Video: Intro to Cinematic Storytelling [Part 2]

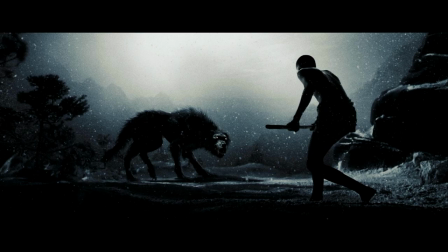They're really going crazy with crushing the black levels down, amping up all of the highlights, but they do it in such a way that it still keeps some sort of a balance there. So, but it's in stark contrast to some of the movies from, you know, for instance, back in the 80s,
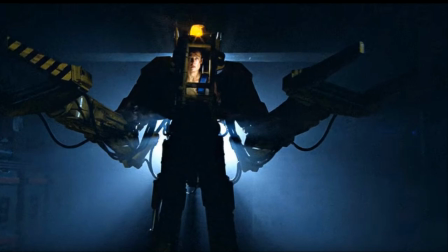before they had digital color grading, everything was done with pretty much in the lighting. So, you know, you'd still have that typical thing of, you know, blue and yellow lights and these sort of trying to create teal and orange.
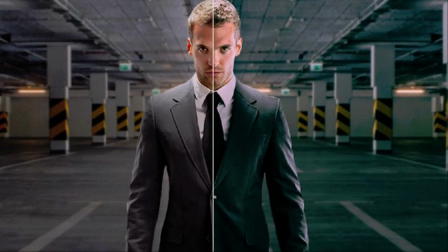Which we've got in modern movies, but it's kind of a digital effect now, and it's something that I think a lot of people complain is usually a bit overdone. If you watch the Transformers movies, for instance, you know, you've got almost these orange skin tones, and they're just completely unrealistic, and then you've got, you know, like in this example, for instance, everywhere,
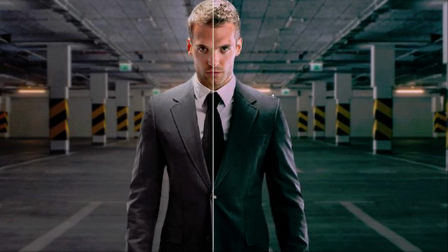you know, the whole scene is completely green. Yeah, which is fine. It's not such a bad example. I think it works quite well here. The Matrix filter. But yeah, it's the Matrix filter. And yeah, the sort of theory behind that is that teal and orange are generally really pleasant colors to look at,
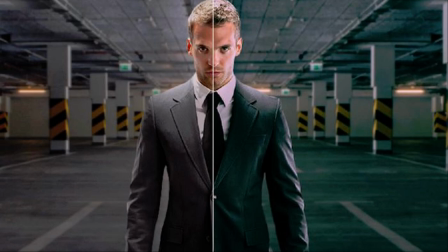and you know, for, you know, sort of industrial stuff or sort of background scenes or environments, teal is a really nice color for that. And then the flesh tones are usually this orange, which makes your faces pop against the background better.
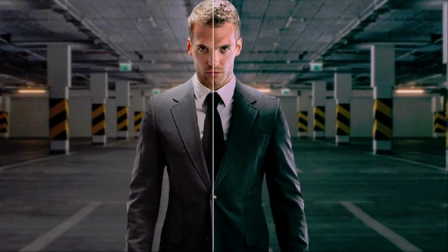Arguably it does work. I think some movies do use it really nicely, but some of course abuse this in a way, and it kind of comes down to that sort of magic bullet looks kind of thing. You know, you can get these really nice color grades that are presets and you just throw them on top of an image, and sometimes it works really nicely,
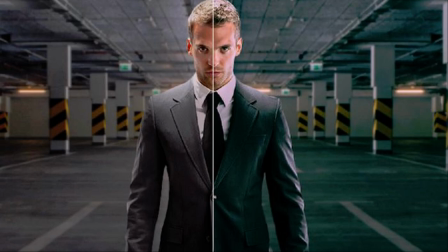but other times it's just you're avoiding doing the hard work of coming up with a sort of look of your own. Yeah, Starship Troopers. Starship Troopers actually has some really nice cinematography.
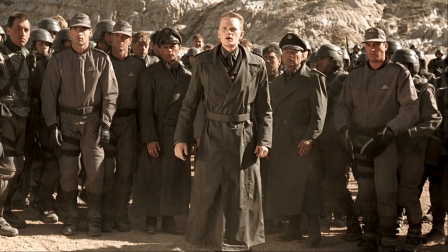It's Paul Verhoeven, a great director, great visual style, really cool designs. So this is an example of sort of a monochromatic color scheme. And it's interesting because it's all very earthy colors,
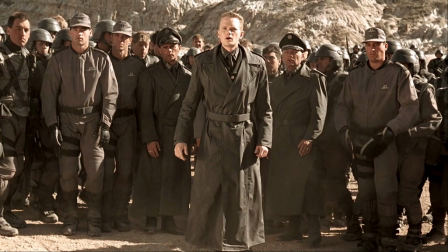but you've still got this nice pop and contrast with the skin tones and the environment and their clothes. So the environment and their clothes kind of mesh together quite well, but then the skin tone's still popping out and everyone's kind of, it's still nice to look at, you know.
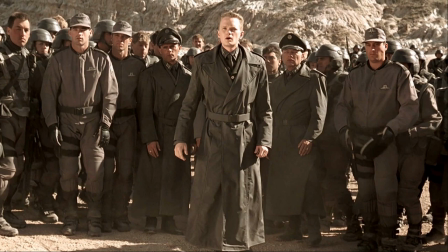Another cool example of this is from James Bond, promotional stuff for James Bond.
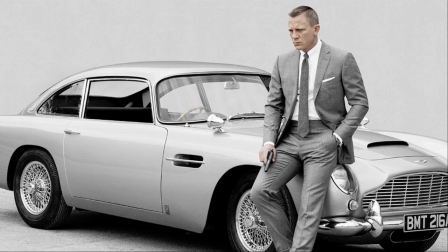Can't remember if there was actually ever any scenes in the movie like this, but yeah, it's cool promotional shots where, you know, it's everything else in the scene is silver, you know, silver car, gray suits, gray and white for everything else in the scene. Except just the, you know, even the hand, they tried to remove a bit of the skin tone there.
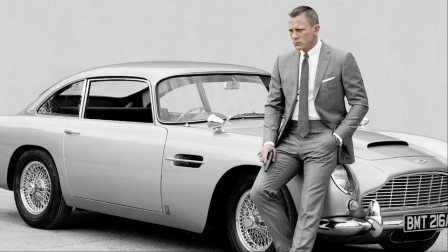So it's just his head that's really the center, you know, and it's what he's got on his, you know, his expression on his face. And it just looks really, in the end, really cool and refined style, actually.
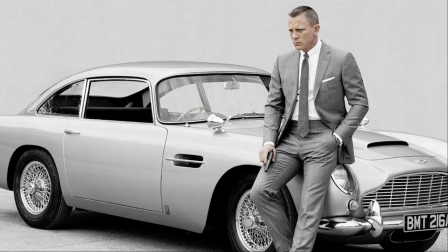So they obviously thought about the colors there. You know, if somebody would walk in with a big red, you know, like a beach ball or something, it would ruin the shot. So you say ruin. I think you meant improve. Maybe it would improve. I don't know.
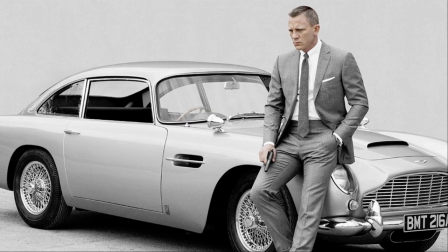I would say it's maybe something that if very carefully considered for this marketing campaign, just how they grade everything and how it comes across there. So yeah, really refined visual style there. And yes, before they had digital color grading,
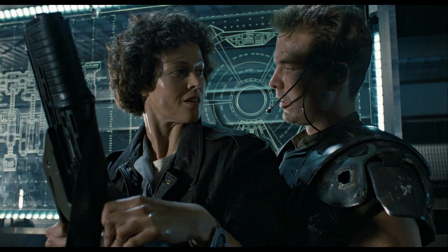great directors like James Cameron, they were able to already pull off very nice analog lighting and grading, which I think in some ways looks better than some of the movies from today.
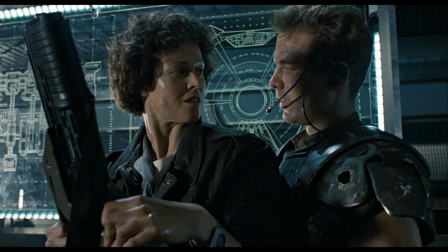For instance, here in Aliens, they had to, of course, create, you know, they had real lights that were actually teal lights.